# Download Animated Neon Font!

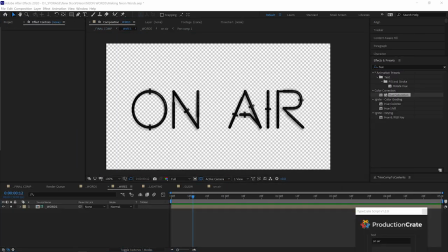What's up, my creators? Chris Kelly here with ProductionCrate.com.
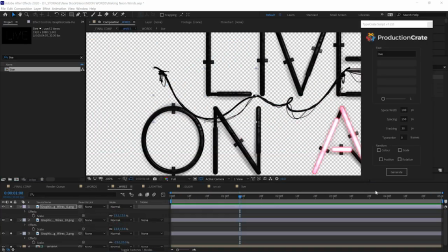Today, we're going to show you how to use the new neon type kit to make some awesome neon signs like this.
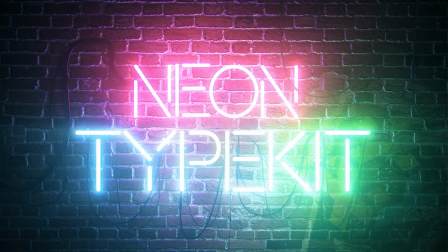Oh my gosh, you know it's your boy, Adrian Jensen from ProductionCrate.com.
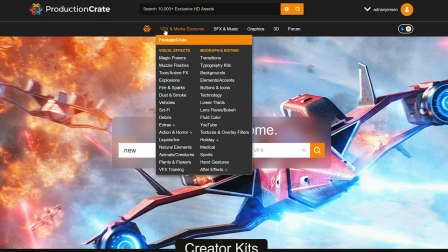All right, first we're going to want to go to Footage Crate and we're going to find the type kit. How do we do
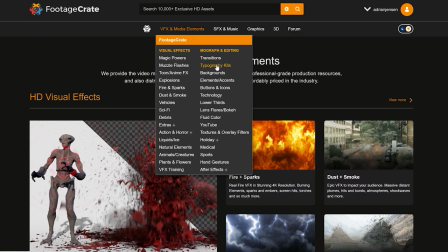it? Okay, select VFX and Media Elements, Typography Kits, and then you're going to see the neon type kit.
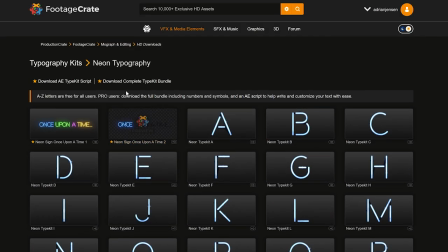It's beautiful. At the top, you're going to see two shiny golden stars. They're not that shiny, but they are golden. One of them says download AE type kit script, and one of them says download complete type kit bundle, and you're going to want to grab both of those.
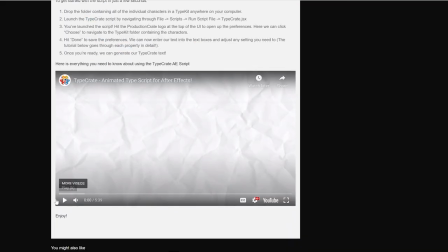Yoink. The TypeCrate script is just the easiest way that you can actually type with our animated type kits.
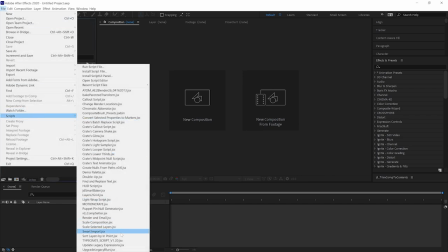The other option would be to just download each character individually and drag them onto your timeline one by one.
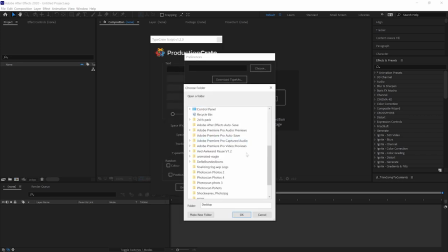Click the Production Crate logo to select your type kit folder, which is that thing that we just downloaded earlier.
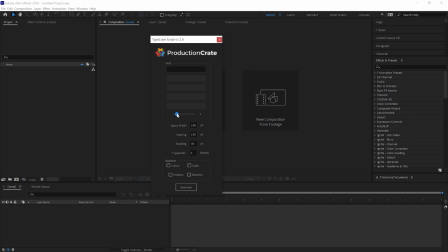You're gonna wanna unzip it though. True. You can type whatever you want. We'll change our number of lines to 2 and type make it awesome. That's kind of our thing. Yep. There's a lot of settings for spacing and randomness and stuff here. Usually you'll wanna play with those because each type kit we provide is a little bit different,
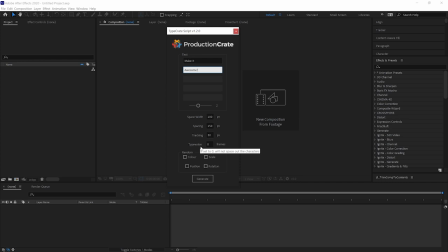but luckily the default settings actually work very well for the neon kit. So let's go ahead and hit generate.
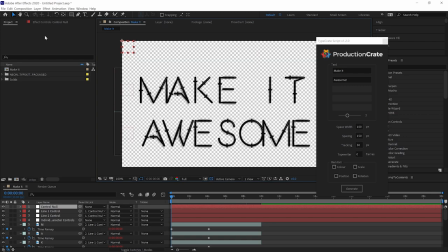If you're not quite in love with your spacing, the control null has a tracking slider you can use to change it very easily. There's also individual controls for each line as well, so we can mess around with those until they're perfect.
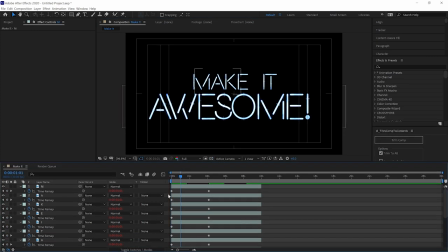These letters do have a built-in animation, and the TypeCrate script automatically applies some time remap keyframes.
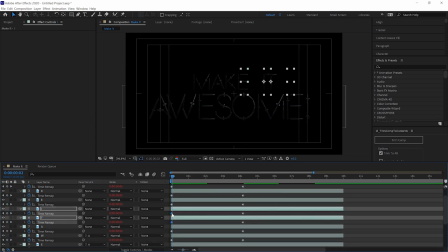You can totally use these keyframes or make your own to customize the animation if you'd like to.
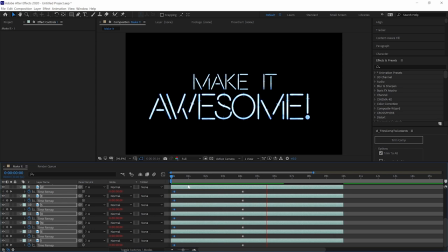We're not going to do anything too drastic for now. We're just going to offset the words a little bit so that they don't appear at the exact same time.
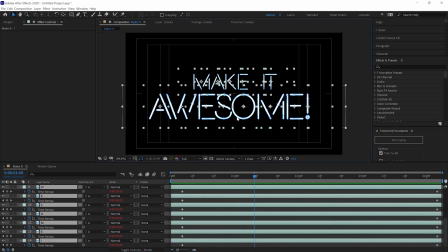Right now, these words are looking blue AF, fam. Hello, fellow kids. And we'd like to add a bit more color variation.
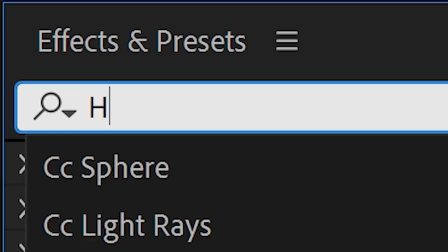It's really easy to do with a hue saturation effect.
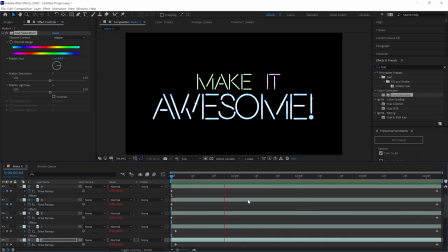Once we're happy with that, we can just pre-compose everything, and we're going to call this our words comp.
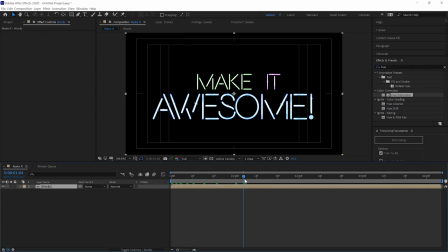To make this look like more of a neon sign and less like a font, we want to connect these letters up with some wires.
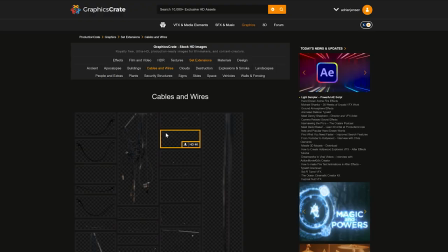Over on Graphics Crate, we just added some pre-keyed photographed wires. Let's bring a few of those in.
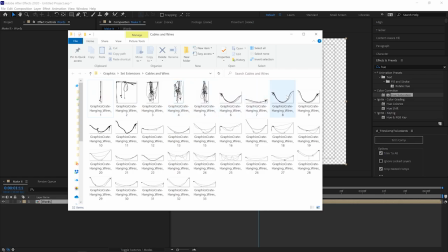If you're wondering why these are so well organized, it's because we use the Production Crate Connect browser extension.
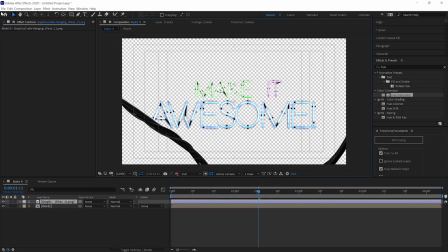Ooh. It makes organization very easy and automated. Every time that you download something from Production Crate, it's going to instantly organize it into a folder.
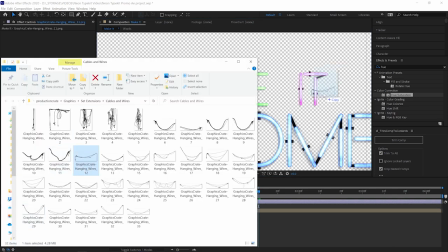It also makes it so you're not downloading hundreds of copies of the same effect that you use all the time, which we used to do, and now we don't.
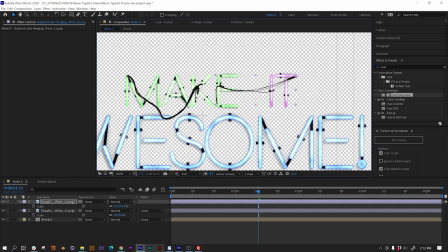It's saving your hard drive tons of space, and it's going to tell you when new stuff is uploaded.
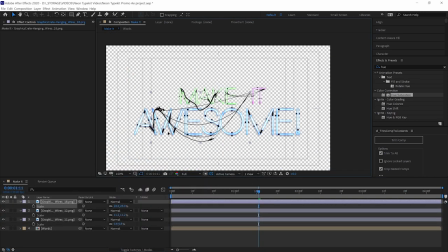All right, here's a quick trick for when the wires don't connect exactly how you want them to. Ooh, let's hear it.
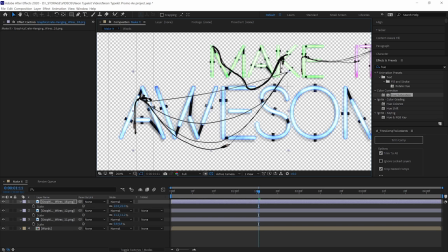We want this corner attached to the A, but then that means this corner is just way too high.
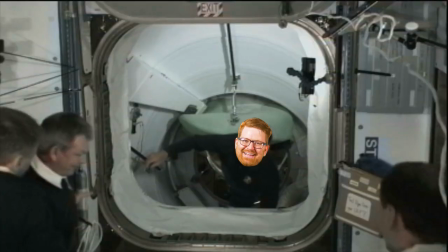If we rotate it, the hanging wires would point the wrong way, and it looks like we've never heard of gravity before, which, to be fair, is a new concept for both of us.
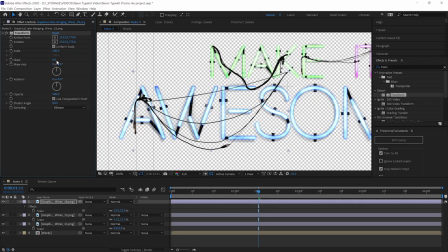Let's apply a transform effect and turn up the skew amount a little bit. As long as we leave the skew axis as is and we don't push it too far, this is going to fix our problem and make the wires cooperate a bit better.
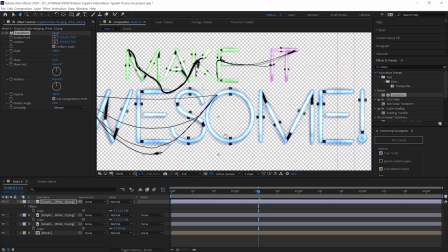We know this is a bit of a grungy look, so if you're not that into it and you'd rather keep the sign looking clean, that's up to you, creators.
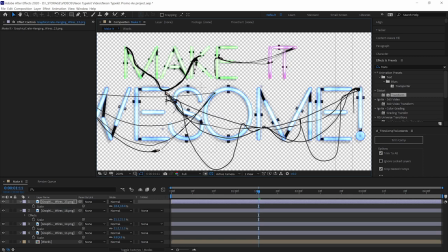It's fine. You can skip the wires. You ain't gonna say nothing. School. But we're going for more of a cyberpunk or a dystopian type look here. Once all those wires are in place and looking like a proper fire hazard, select them.
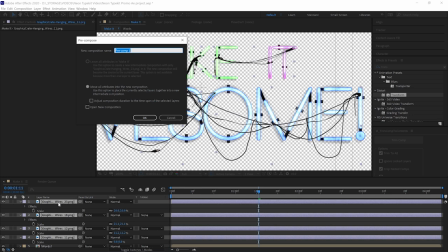Control Shift C to pre-compose them, and we're gonna call that comp wires.
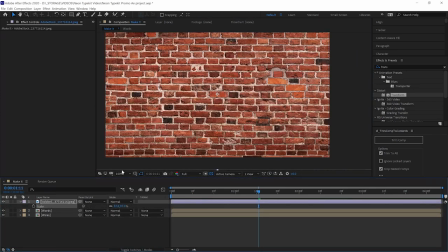We need a background. We're just gonna drag in a picture of some bricks, but this can be anything. Get it in place, pre-compose it.
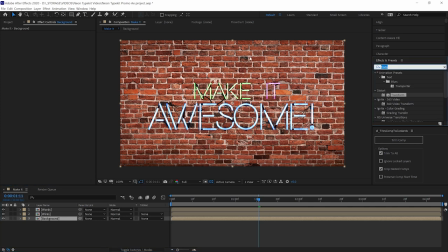It's looking a little bright considering that this is more of a nighttime scene, so let's add a CC spotlight effect and mess with the settings until it looks good.